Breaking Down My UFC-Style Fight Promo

Let's talk about cameras today.
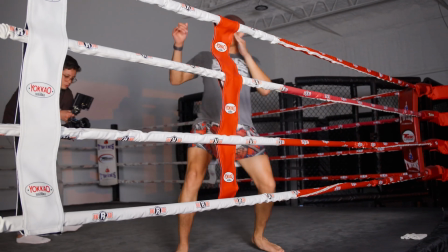I used to think that I should only pick either to make content for other videographers or make content for clients, like the video marketing content that I've been making. But I understood that I can actually just make both, and the proper video will find the proper audience. So it's just really freeing to know that I can create content about the things that I'm passionate about, and I don't really have to worry about whether if you are a filmmaker or if you're a business owner looking into hiring somebody to make your videos.
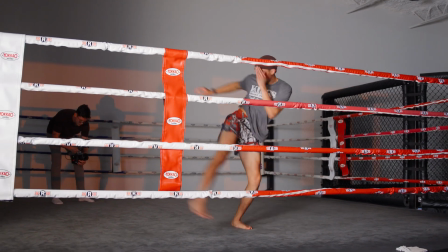(0:40)
So that being said, I just want to take you through the process of how we created this commercial for
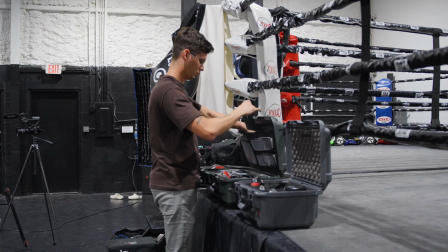(0:48)
this fighter who was going to go to Texas and actually compete in a Muay Thai tournament.
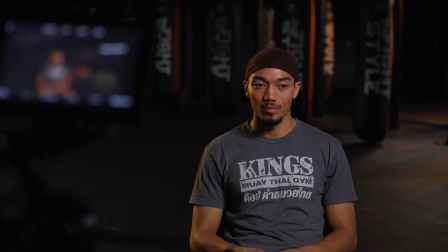(0:55)
So this guy is a very good amateur fighter who's about to do his transition into pro,
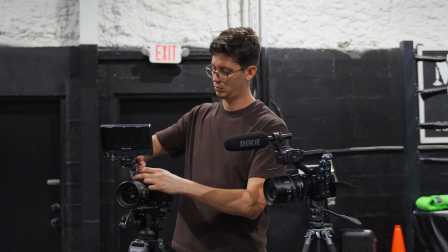(1:02)
but he's got a record of like 22 and 1 or 2, 22 and 2, which is a huge
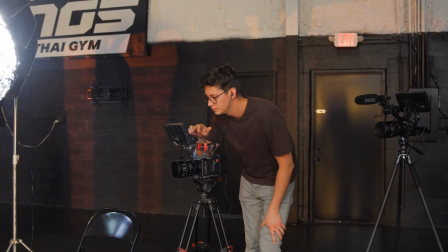(1:10)
record for somebody in his situation. But anyway,
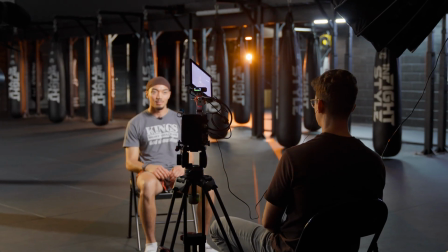(1:14)
my goal here is to show you a little bit of what intel to go through shooting something like this and my approach to it.
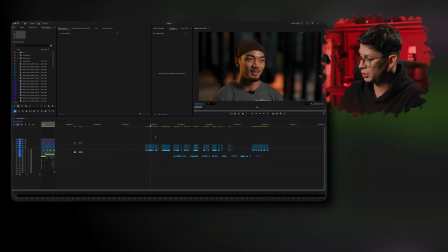(1:22)
So that being said, we have here the timeline. This is the final timeline.
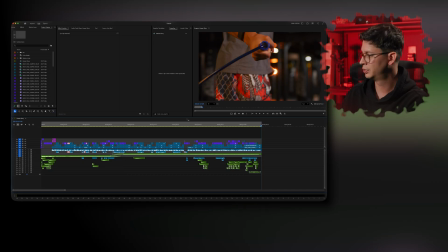(1:28)
This is a total of 2.5 minutes. This is designed to be more of a longer YouTube video as a countdown to the fight. This is not a quick ad, although it can be used as an ad. I'm sure you can run this as an ad
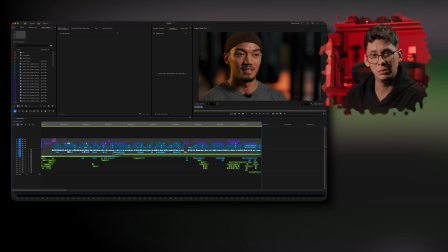(1:50)
because it has enough engagement within the first minute or so and context to be used as that. But the real reason why we created this is because we wanted to replicate what the UFC does when they do the countdown to the fight with some of their main title fights. So that's what this is intended to be.
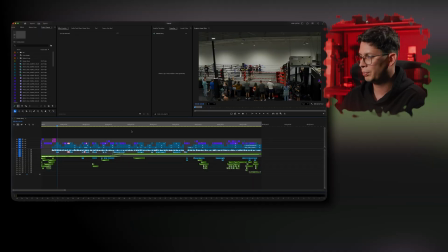(2:10)
So these 2.5 minutes, I will play for you the beginning of the video pretty much.
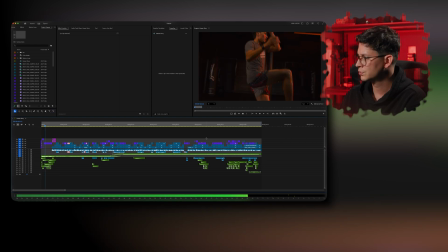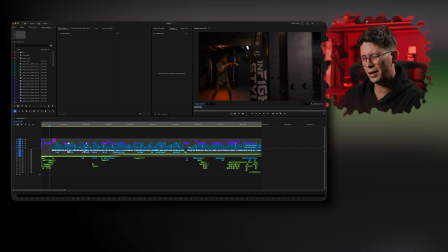(2:23)
I don't know if you saw what happened there, but there is a lot of things that just happened from
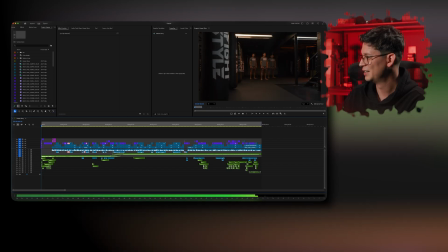(2:32)
that duplicate with the shadow jutsu. If you watch any anime at all in your life, you will know what I'm talking about.
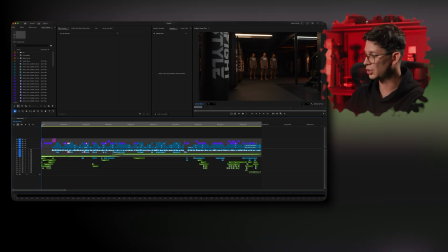(2:42)
But that's just something that I thought, I really like that composition right there. But then I thought, okay, what if, because he's staring at me from the end of the hall, what if I just make, some clones appear out of nowhere?
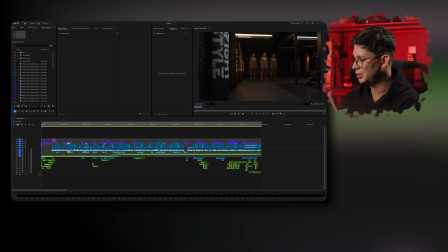(2:59)
And that's kind of like how I opened the video. This wasn't intended to be like that. It wasn't something that I planned and storyboarded for. I think my creative process is I just go. Sometimes we have a very structured way of doing things,
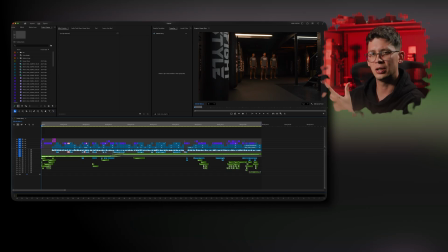(3:17)
but then some other times I just like to rewatch and rewatch the video so many times until I'm 100% sure that what I'm sporting is the most engaging and the most beautiful thing that will help me tell the story in a better way.
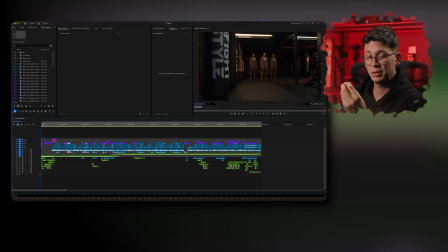(3:35)
So just because I understand how audiences can be a little hard to retain in this day and age, and this is intended for a younger audience too, because we want the people around his age to relate with the video and be able to share it.
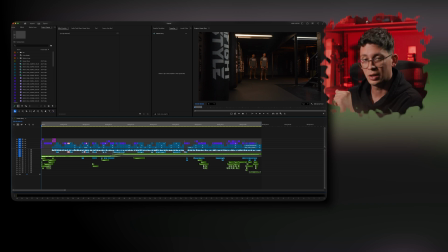(3:54)
Then I added this quick little animation at the beginning just to cut your attention, make you watch a little longer into the video.
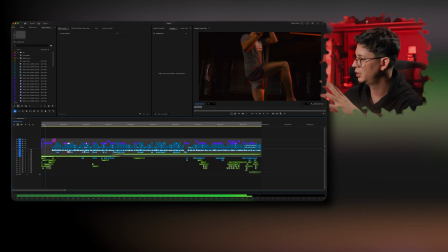(4:03)
So right there we got that, then a little shadow boxing, and then
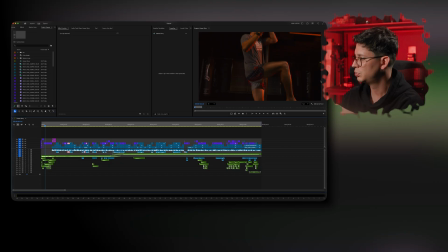(4:09)
normal speed on the shadow boxing, maybe even 2 times the speed, and then we have a slow-mo of flying knee. This is a contrast. It's like music, right? You have on like classical music. That's why it's so awesome to hear like a symphony or something like that, because you go from the highest high to the lowest low, and just a little high, a little low, a little high, a little low, and that contrast is what makes you feel that something different is happening all the time. So that's why I like to blend fast images with slow images, because for you to be able to use the slow motion, it's impossible for you to be able to really get everything, all the feeling that you want to get out of the slow motion if you are not, if you don't have regular speed or fast paced images around that. Otherwise everything starts to feel monotone, and even if you have a lot of slow motion shots, they will not have the same impact. At the same time, and this is something you can probably see from like a lot of the real estate videos nowadays, is the opposite, where they have a lot of fast moving images, fast speed ramps, and then because there is so many of them, they start to lose the effect, and now everybody does them, so they even look more like everybody else. But it works, I guess. Some people love that kind of editing. I will just say use it when it matters. But that's why I do it like that, right? I distribute fast with slow. That way you can feel like it's compensating. But let's just keep going a little farther.
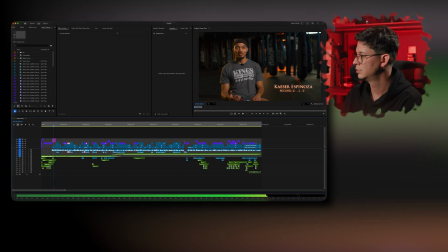(6:04) My name's Kaiser Espinoza. I was born in Miami. My parents.
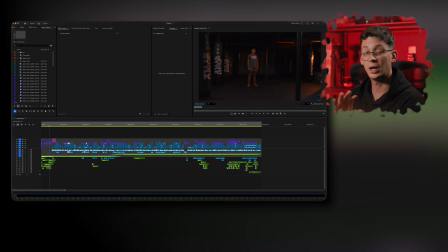(6:08)
And this right here, you just saw that, fast, slow, slow, fast. This punch in was done with no gimbal, no stabilizer, and that was done on purpose like that, because that helped me create that effect of haptic movement happening.
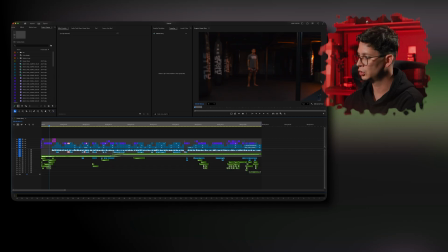(6:26)
So when I speed it up and slow it right against his face, you just see that, like that effect of like everything happening out of the sudden. So I just love the way that look. But anyway, here we're in the sit down interview.
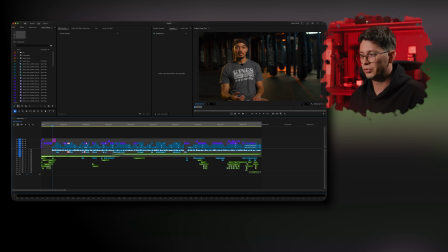(6:45)
This is a beautiful shot in my opinion. I love to be able to set up the mood in the gym, and unfortunately the gym had a bunch of different
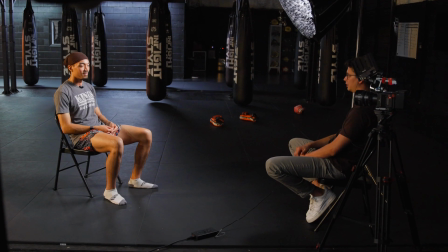(6:58)
lighting setups, so the electrical system was distributed on a way that we
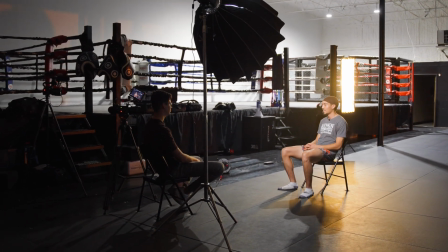(7:04)
had different switches and we could use different lighting in different areas.
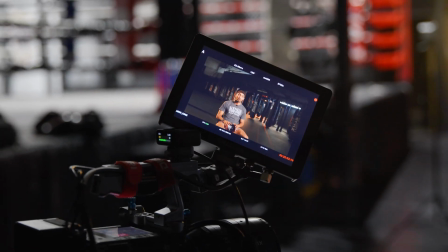(7:08)
So I was able to play with that on top of the artificial lighting that we brought, like that orange light on the background.
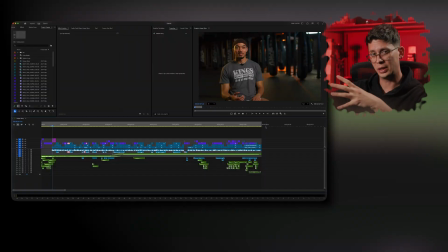(7:16)
That was us. We put a Amaran 300C in the background, just make it stick out, like make that light spill outside. Then we had a little overhead light on the left, just casting that rim light.
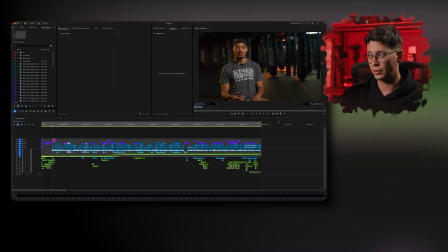(7:30)
And then we had another Amaran 200D as the key light on the right side, and the other side of the interviewer, which in this case was me. I was doubling down as interviewer, setting up everything, pretty much cinematographer, just as a one-man band, which I think it's something that you can definitely achieve if you have, control over the things that you are doing, if you have a good technical knowledge, and if you have the time. Of course, for some situations you might want to be, you might want to have a bigger crew.